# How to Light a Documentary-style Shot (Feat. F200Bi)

Hi everyone, I'm Edoardo, and today you're going to join me in a very special trip. We're going to start from scratch and build an entire light setup using only GODOX lights,
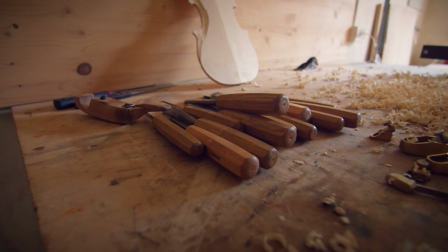[0:30]
turning this humble workshop in the best version of itself.
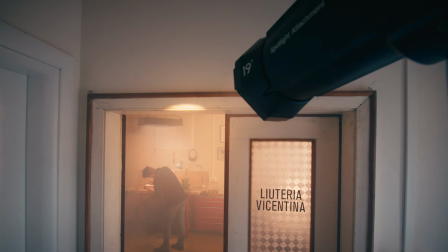[0:34]
Then we're going to have some fun shooting some documentary-style footage of our trusty luthier Alberto.
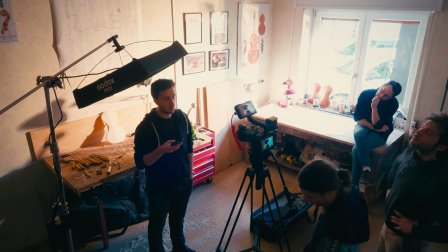[0:40]
Of course, during our way through this day of shooting, I'm going to share with you some tips and tricks about the magical world of lighting.
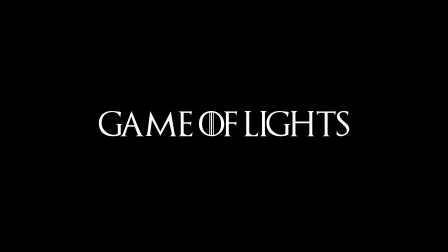[0:49]
After all, cinematography is just a game of lights. Let's start from the basics, shall we?
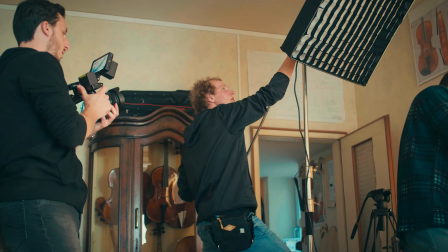[0:56]
As you might expect, filmmaking doesn't mean to press the record button and hope for the best. It is much more complicated, and unfortunately, there's no such thing as a rules book.
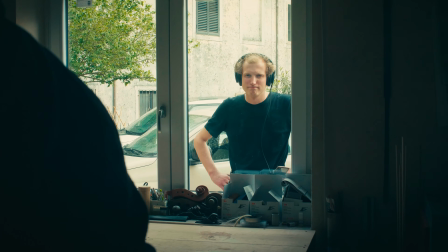[1:09]
Every scenario is different, and every video we shoot is unique in its own way. I know, this might seem a little dramatic, but I'm here to give you a very powerful tool you can use in every situation. A mindset, or a checklist, if you will. A chain of logical action you can use to break down every huge obstacle in your way into small, manageable issues. Starting from step 1, understanding your shooting location. One thing everyone should understand about cinematography is we don't light people, we light spaces.
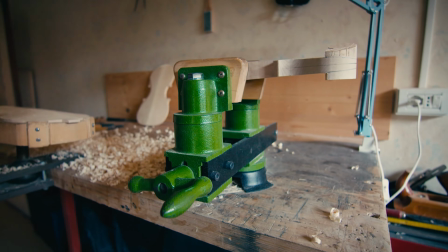[1:49]
Which means it is crucial to understand the characteristics of the location, starting from the dimension of the room. This workshop is quite small, which is great for us. We are a small production team.
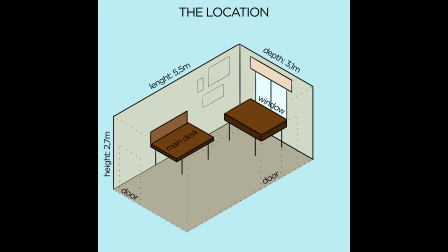[2:01]
We want to keep things as simple as possible, and this space can be lit with only 3 lights. Now we can focus on the natural sources of light at our disposal, for example, the big window right here.
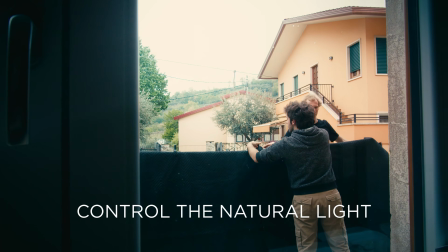[2:13]
First, we want to control the natural light coming in using some black cloth.
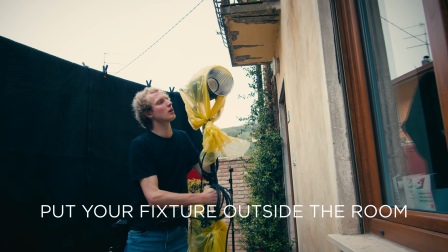[2:18]
Then, we want to put our lights outside that window
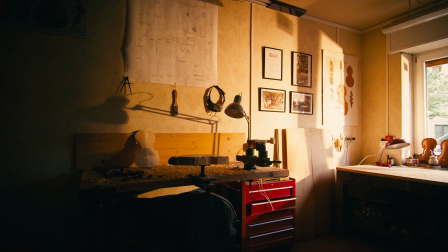[2:27]
in order to fake the light from the sun. Now you may say, why not use the natural light instead?
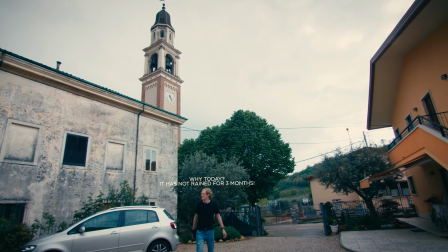[2:34]
Well, because nature really enjoys to do pranks, and because we want this sunset to never end. In a shooting situation, control is everything. Now, the position of our subject. And in our case, it's pretty easy, because Alberto is going to work right here. Which means we always want our camera to stay behind him,
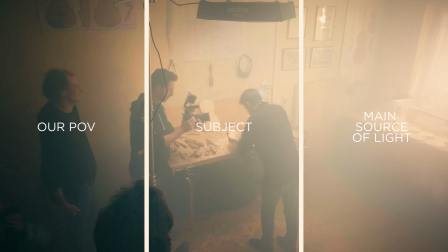[2:55]
putting Alberto between our point of view and the main source of light. This is a standard technique used in almost every movie.
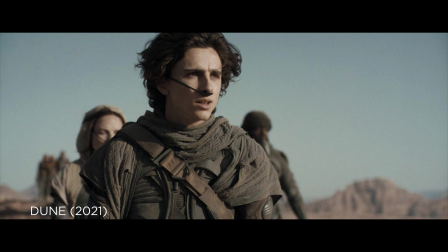[3:03]
It creates contrast in the image and also helps to separate the subject from the background. Now that we have every information we may need, it's time for the fun part. Step 2. Choose your lights. If we want to fake a sunset, we need a sun, and our sun is going to be the GODOX M300Bi color.
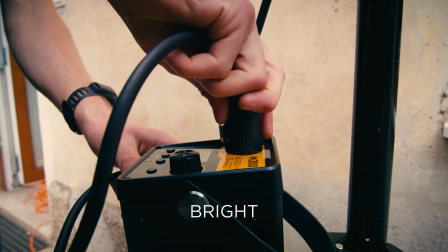[3:24]
It is powerful, it is bright, and it also has color temperature control.
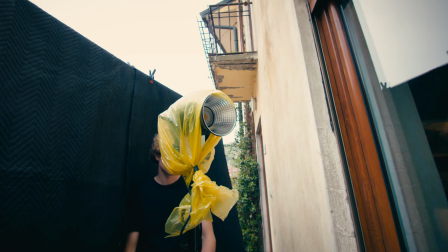[3:30]
And that's great, because we can set it at
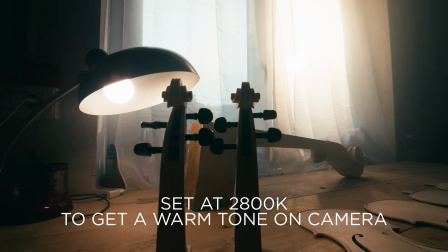[3:33]
2800 Kelvin and have a warm tone on camera without having to mess around with the white balance.
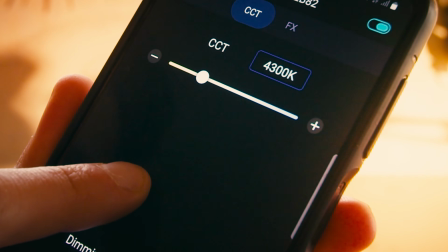[3:39]
And it also can be controlled via app, which is perfect. We don't want to hit Alberto directly with this light.
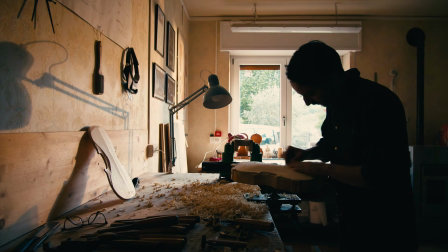[3:45]
We want to illuminate the room as if the sun was setting on the horizon. Our gaffer Tommaso is now ready to turn the M300 on, and in Italy, when we want the gaffer to turn on a light, we just scream "Biasin, apri tutto, smarmella!" And I think it is poetic. Voila, our main source of light. Time for the key light. Wait, key light? Edoardo, you just said that the main source of light is the window, so the key light must be the M300, right? Well, yes, but actually no. The M300 is setting the tone for the room, but we also want to see clearly our subject.
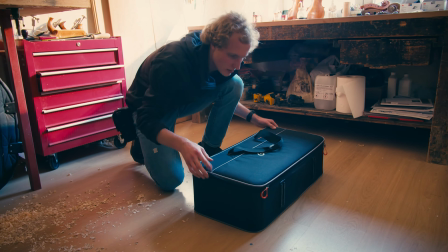[4:30]
That's why Tommaso is setting up another light,
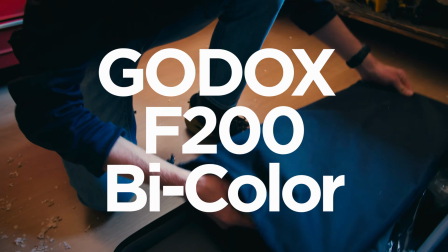[4:35]
the GODOX F200Bi color, which is exactly what we need.
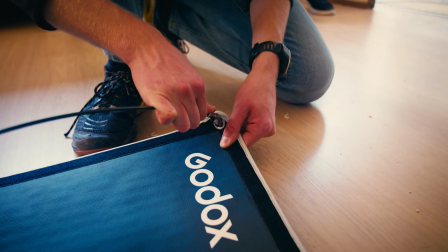[4:40]
This is a new model from the No-LED series by GODOX, and we find it amazing.
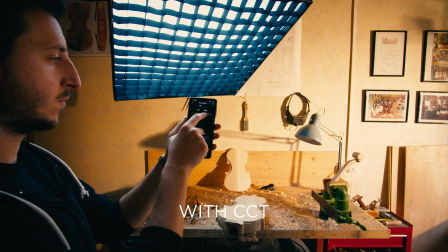[4:44]
It is super thin, it is surprisingly powerful, and it also has color temperature control, making it extra versatile. And if there's something I've learned doing this job, is that versatility is very important.
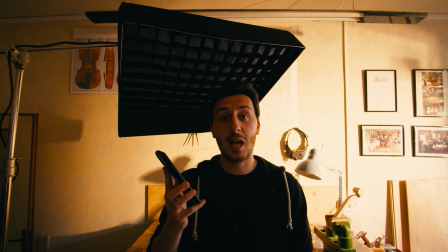[4:59]
This light can be controlled with the GODOX app too, which means I can do this.
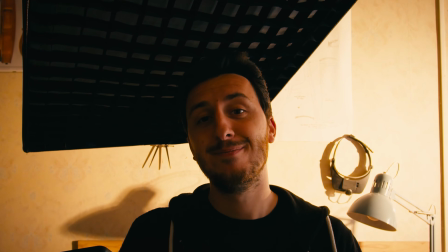[5:06]
I love it. I can go on all day.
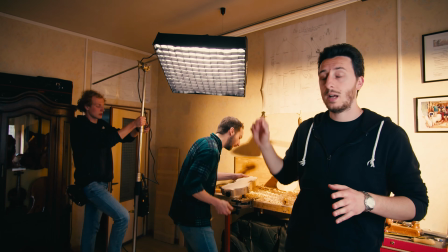[5:13]
We are going to put this light right over Alberto in order to cast a soft light over him.
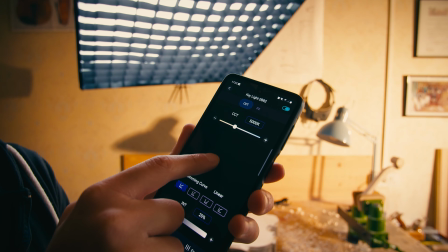[5:20]
Just a gentle touch. The color temperature is slightly less warm this time, to create separation in the image.
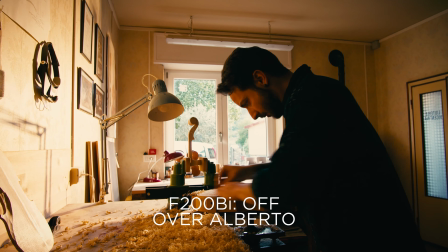[5:27]
By putting the F200Bi color over the head of our artisan, we can save the shadows the M300 is making on the desk,
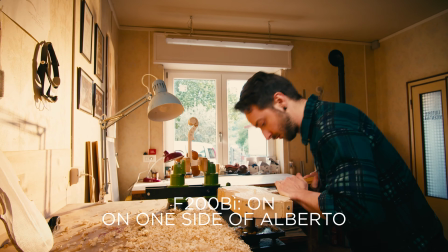[5:35]
because if we move this light on one side of Alberto, the resulting image would be flat and not really interesting. It is very important to find balance between light and shadow, and we are not over yet.
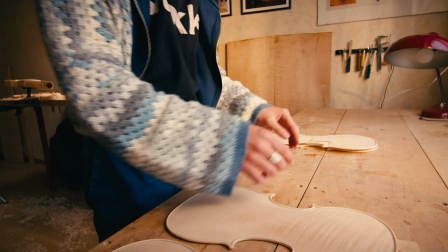[5:48]
While Azzurra, our set designer for the day, is trying to make this place look even better, I have a last little concern.
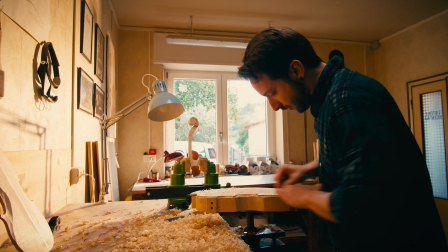[5:56]
As you can see right now, the scene is still quite flat.
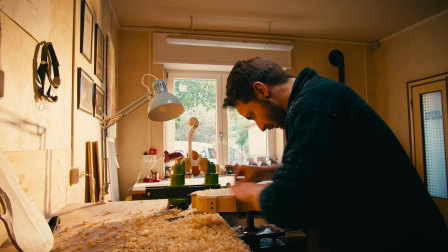[6:00]
We need to separate the luthier from the background a little more, and to do exactly that, we need a backlight.
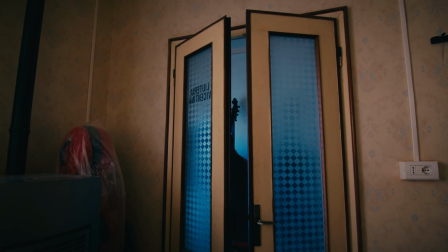[6:06]
We are going to take the SZ150R and place it outside the workshop's door in order to cast some light from there.
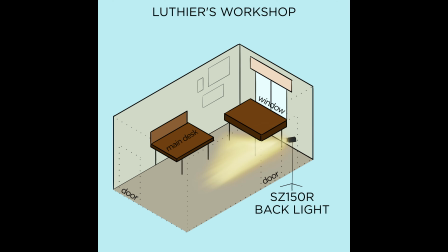[6:15]
But we want it to be concentrated on our subject,
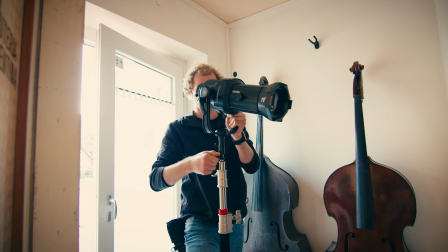[6:19]
and that's why Tommaso is setting up a spotlight attachment to precisely direct the light. Why use the SZ150R? Well, its name is a tongue twister and it's very funny to say. And it is an RGB light, making it very versatile, and I always bring it with me. But this time we're going to take advantage of, say with me, color temperature control. Seriously, CCT is an amazing feature to have.
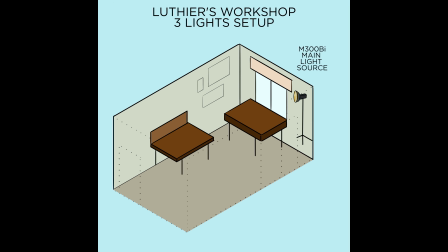[6:51]
Now we have a 3-light setup, but it is not what you may see in an interview or a music video. As I said before, every video is unique, and that gives you the possibility to free your creativity. I wanted a warm sunset, and I think we are really close to get the look I wanted. Time for the next and last step. Step 3. Final preparation. Now that the lights are positioned, we can try to enhance our scene by adding some details. We want this room to look both natural and magical.
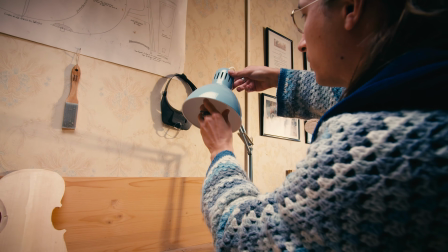[7:23]
We are going to remove the bulb from this desk lamp and replace it with one we can control via Bluetooth.
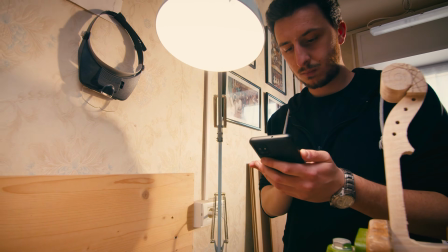[7:29]
This little touch motivates the light over the desk and also makes the whole scene more realistic.
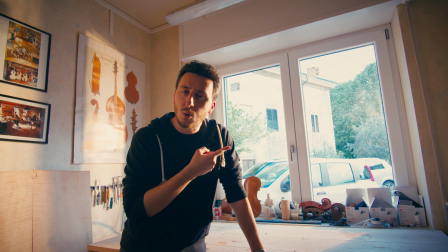[7:36]
Do you find that window attractive? I do not.
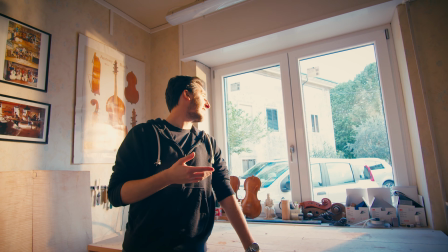[7:41]
I don't want to see outside, and the light coming in is a little bit too harsh.
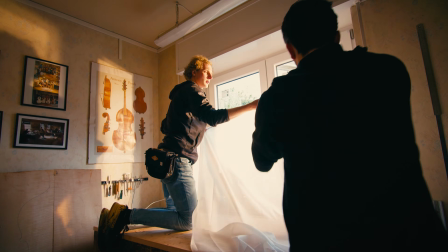[7:46]
That's why we always bring a curtain with us. This adds a diffusion layer to our fake sun and also makes the room feel real. One last thing, we can try to make everything more interesting by using some haze.
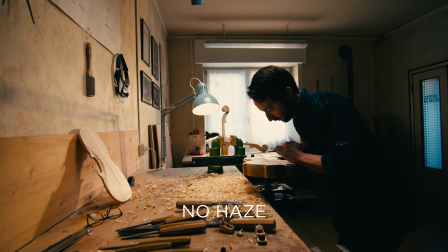[8:00]
This is another common technique, which is not mandatory, but that helps to create beautiful and interesting images.
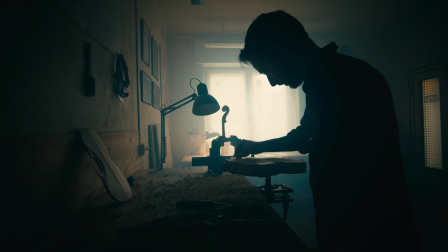[8:08]
It seriously gives a tone to the scene by removing some contrast,
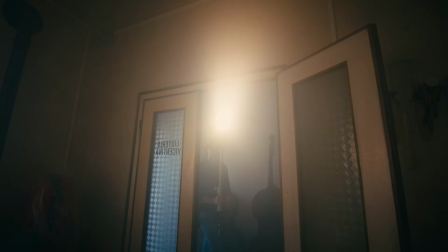[8:14]
defining the direction of the light, and making the highlights glow.
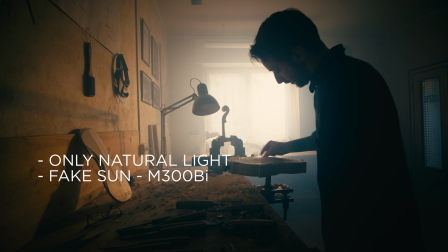[8:19]
Now we are ready to shoot, and as you can see, this room changed quite a bit.
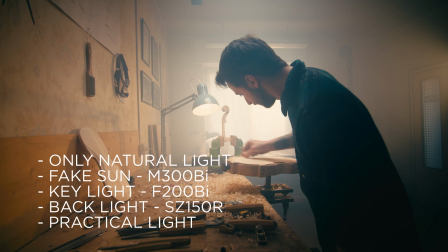[8:23]
I hope you enjoyed this little trip we had while building this setup. This process might seem a little long, but it's only a matter of practice.